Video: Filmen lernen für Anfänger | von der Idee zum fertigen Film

Und das Ganze, wie gesagt, funktioniert auch mit eurem Smartphone oder hier auch mit der Kamera, die ich jetzt vor mir habe. Und ich zeige euch mal ganz kurz, dass ihr da euren eigenen kreativen Weg wählen könnt, um das Ganze etwas spannender zu machen. Ich stehe hier extra an einer Straße, wo viele Autos vorbeifahren, weil ich mir einem mal jetzt in die Trickkiste greifen möchte, was ihr hier alles machen könnt.
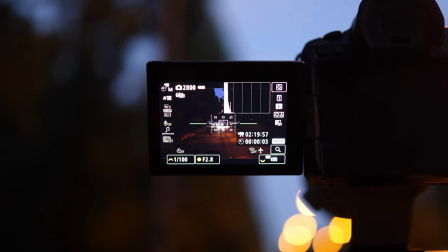4446s
Kommt mal rum. Bei Zeitraffer-Videos könnt ihr nämlich deutlich kreativer arbeiten, auch mit der Verschlusszeit der Blende und der ISO.
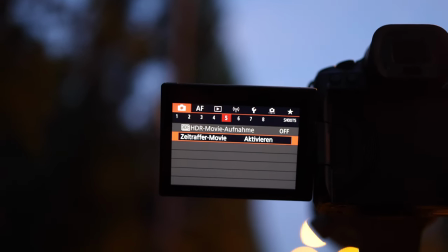4453s
Ich zeige euch das jetzt mal. Hier finde ich die Zeitraffer-Funktion im roten Menü.
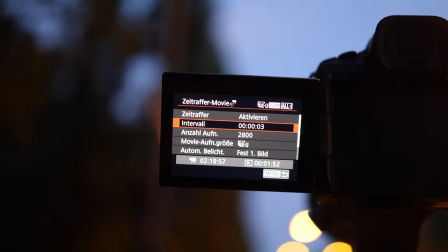4458s
Die kann ich jetzt aktivieren. Dann kann ich hier das Intervall festlegen.
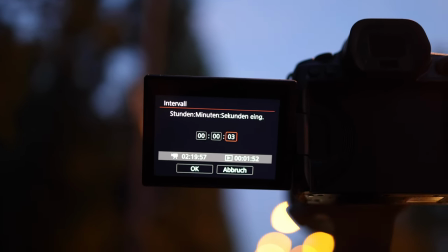4462s
Das bedeutet, die Kamera macht in dem Fall jede 3 Sekunden ein Bild.
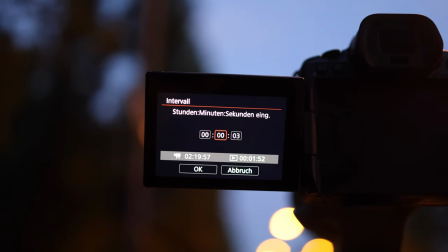4468s
Ich kann auch hier zum Beispiel Minuten festlegen oder auch Stunden.
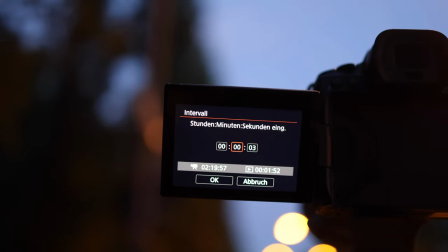4471s
Wenn ihr ein Haus baut, würde ich eher wahrscheinlich so alle 5 bis 10 Minuten ein Bild machen.
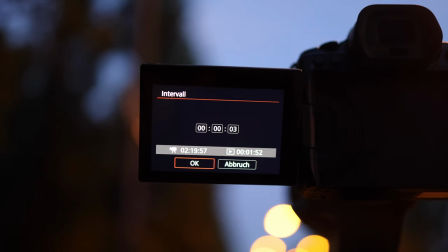4477s
Ihr müsst natürlich darauf achten, dass ihr genügend Saft der Kamera gibt. Und in dem Fall fahren jetzt hier Autos vorbei.
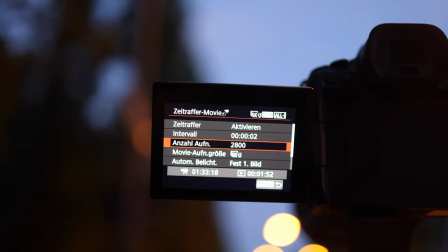4483s
Das heißt, ich setze das Intervall bei 2 Sekunden, weil ja sich hier einiges bewegt.
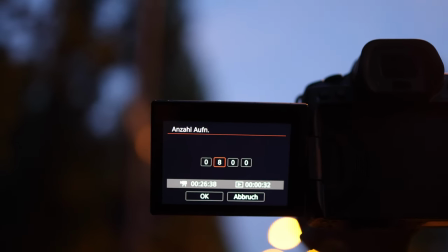4489s
Dann könnte ich zum Beispiel 800 Bilder aufnehmen. Die 800 Bilder sind gemacht in 26 Minuten und 38 Sekunden.
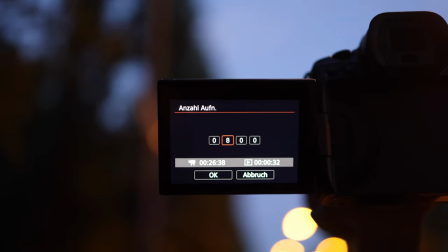4497s
Und das würde final ein Video ergeben aus 32 Sekunden.
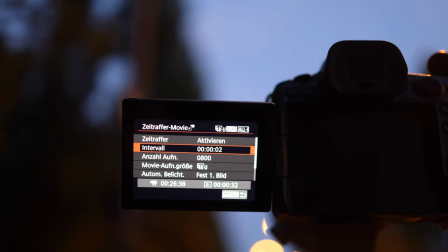4503s
Je länger etwas dauert, desto länger würde ich auch das Intervall stellen.
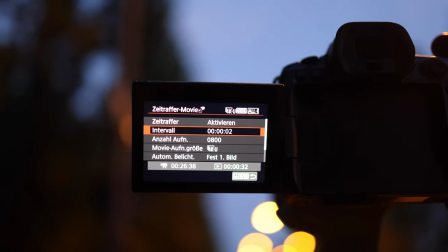4509s
Also wenn jetzt zum Beispiel Wolken vorbeiziehen, würde ich wahrscheinlich so 10 Sekunden nehmen als Intervall.
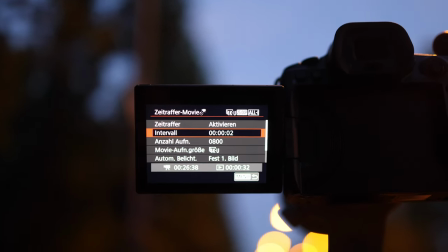4514s
Wenn ihr ein Haus baut, alle paar Minuten.
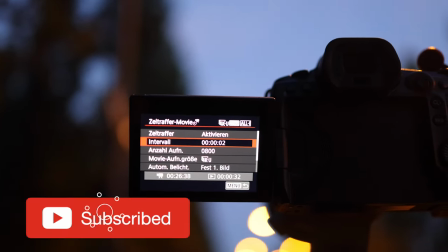4517s
Und wenn sich etwas bewegt, wie zum Beispiel eine Menschenmasse oder jetzt hier die Autos, habe ich halt ein Intervall von 2 Sekunden.
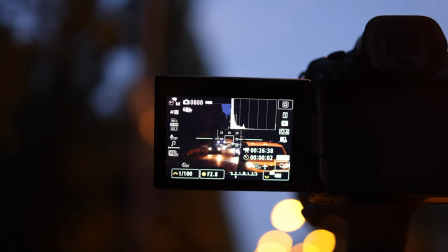4526s
Und jetzt seht ihr, es ist schon relativ dunkel und ich habe hier die ganzen Autos, die vorbeifahren.
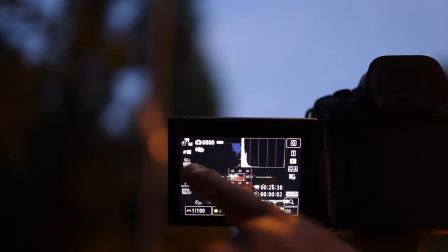4531s
Und jetzt tatsächlich, ihr seht, das Video würde exportiert werden in 4K mit 25 Bildern pro Sekunde.
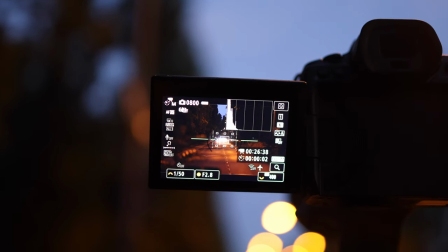4539s
Das heißt, rein theoretisch müssten wir eine 50. Verschlusszeit nehmen. Allerdings bei Zeitrafferaufnahmen könnt ihr gerne auch länger belichten.
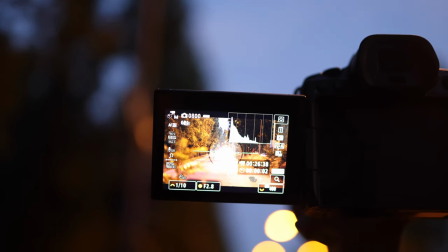4548s
Und ich zeige euch auch gleich, warum das so cool aussieht. Denn dann seht ihr die Autos nur sehr verschwommen.
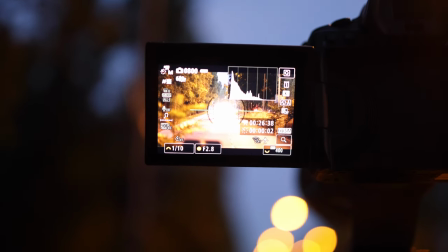4554s
Ihr seht es quasi wie so Lichtstreifen, die an euch vorbeifahren. Und davon will ich mich jetzt mal bedienen.
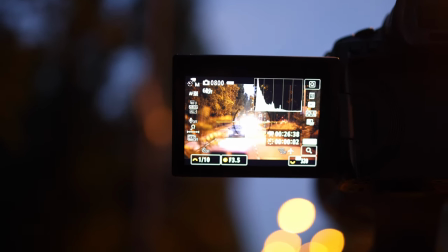4561s
Wir nehmen eine ISO von 320, nee, wir machen erstmal die Blende zu, damit das Ganze mehr Schärfe bekommt.
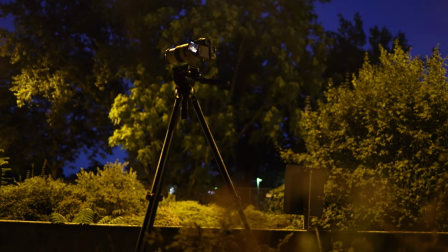4567s
Blende 4, ISO 640 und den Weißabgleich, den regle ich mir etwas nach unten, dass das Ganze nicht ganz so gelb hier ausschaut.
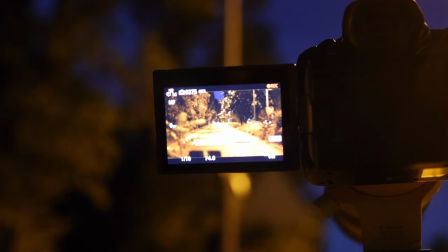4575s
Und dann fangen wir mal an, also eine 1/10 Sekunde Verschlusszeit.
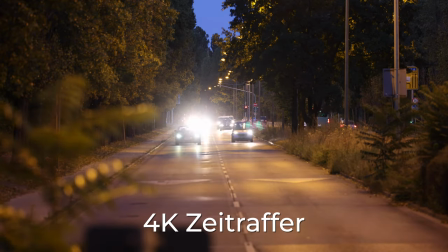4579s
Den Autofokus habe ich jetzt ausgemacht und jetzt nehmen wir mal auf und gucken, was am Ende bei rauskommt.
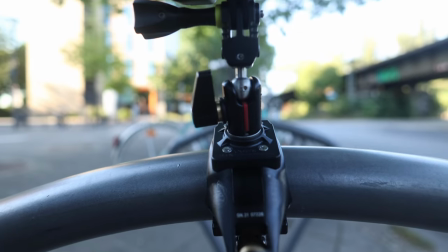4588s
Kurze Sache zum manuellen Film. Es kann ja sein, dass ihr keine teuren Kameras zu Hause habt, um eure Filme zu drehen.
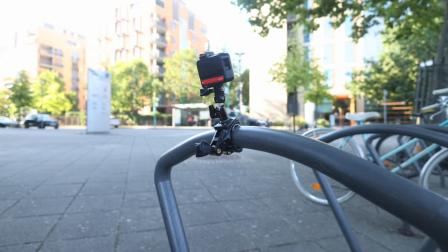4594s
Aber es kann sein, dass ihr zum Beispiel eine GoPro oder eine Insta360 nutzt für eure Videos.
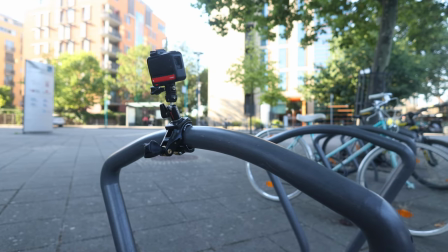4600s
Und da gibt es übrigens auch manuelle Einstellungen, wer sich ein bisschen damit beschäftigen möchte.
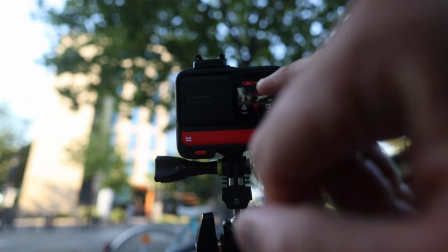4605s
Zum einen können wir hier auf Manual gehen und haben dann die gleichen
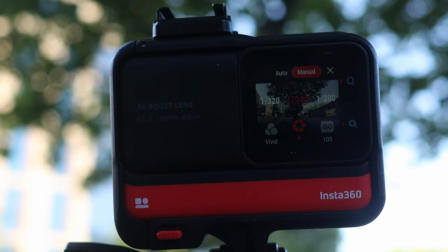4610s
Einstellungsmöglichkeiten, wie zum Beispiel die Verschlusszeit und die ISO. Und zum anderen können wir auch einen Bildstil festlegen. Also schaut ruhig mal rein in eure Actioncams.
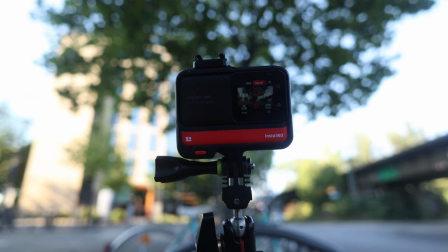4621s
Die haben nämlich meistens auch die Einstellungsmöglichkeiten, so dass ihr auch manuell filmen könnt. Übrigens auch mit ND-Filter oder Polfilter. Eine Sache, die ich euch natürlich nicht vorenthalten möchte, ist folgende.
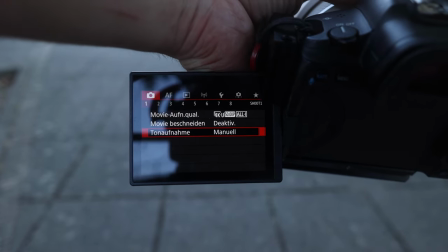4635s
Viele Kameras, ob das jetzt Sony, Canon,
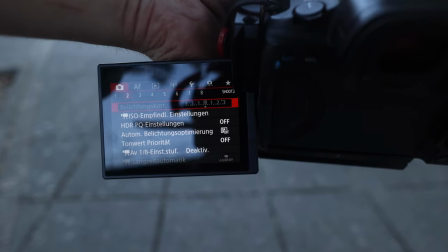4639s
Nikon oder sonst wer ist, haben die Option, dass ihr in einem Log-Profil aufnehmen könnt.
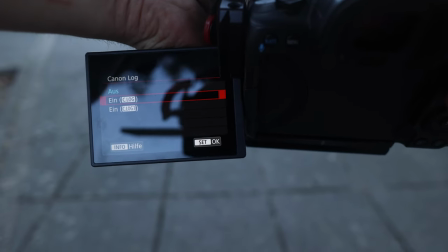4645s
Das nennt sich bei Canon zum Beispiel C-Log.
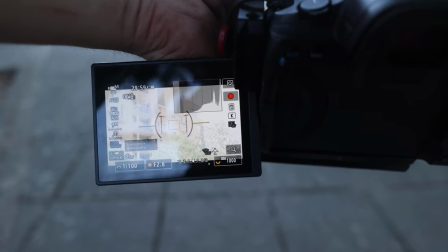4648s
Und C-Log gibt euch ein etwas, na wie soll ich sagen, es sieht sehr ausgeblichen aus,
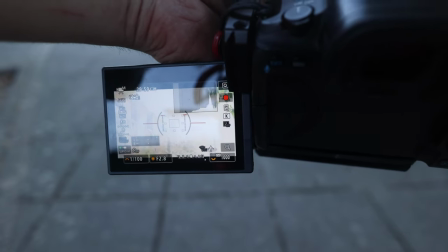4655s
das Bild, aber ihr habt dadurch die Möglichkeit, später deutlich mehr mit den Farben zu machen.